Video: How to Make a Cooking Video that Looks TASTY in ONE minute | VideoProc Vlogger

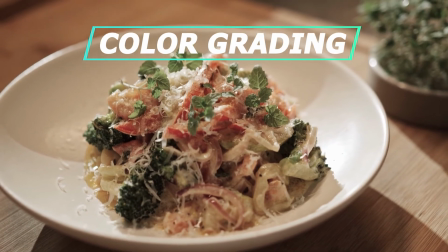[4:10]
But don't forget one of the most important steps.
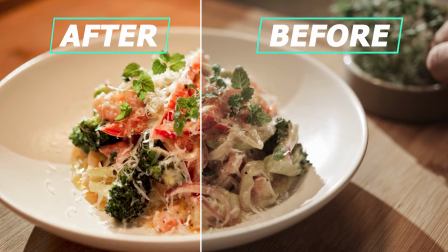[4:14]
Add some color grading to make the dishes look more fresh and tasty.
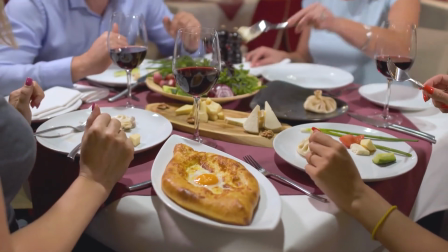[4:21]
Last, we can add a clip that shows we're sharing the food with our friends.
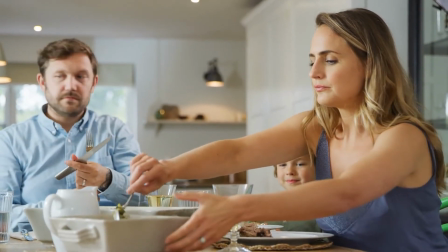[4:26]
That can add more life to our video. That's all for today's tutorial.
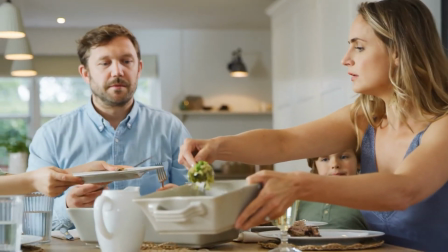[4:31]
I believe you've mastered how to make a tasty cooking video with VideoProc Vlogger.
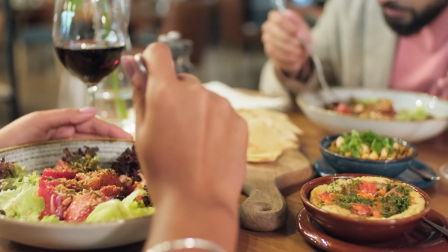[4:37]
Don't forget to download the VideoProc Vlogger and try these tricks in your next creation.
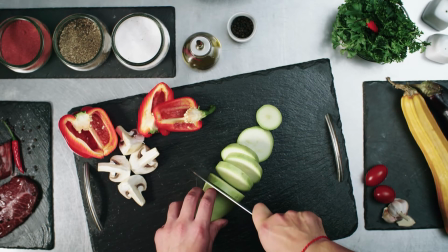[4:43]
If you want to know more editing tricks or the latest news about VideoProc Vlogger,
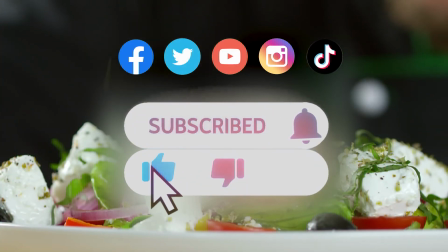[4:50]
be sure to click the subscribe button to subscribe. See you in our next editing tutorial.
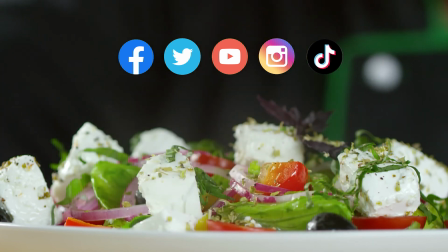[4:55]
Hope you enjoy. Bye!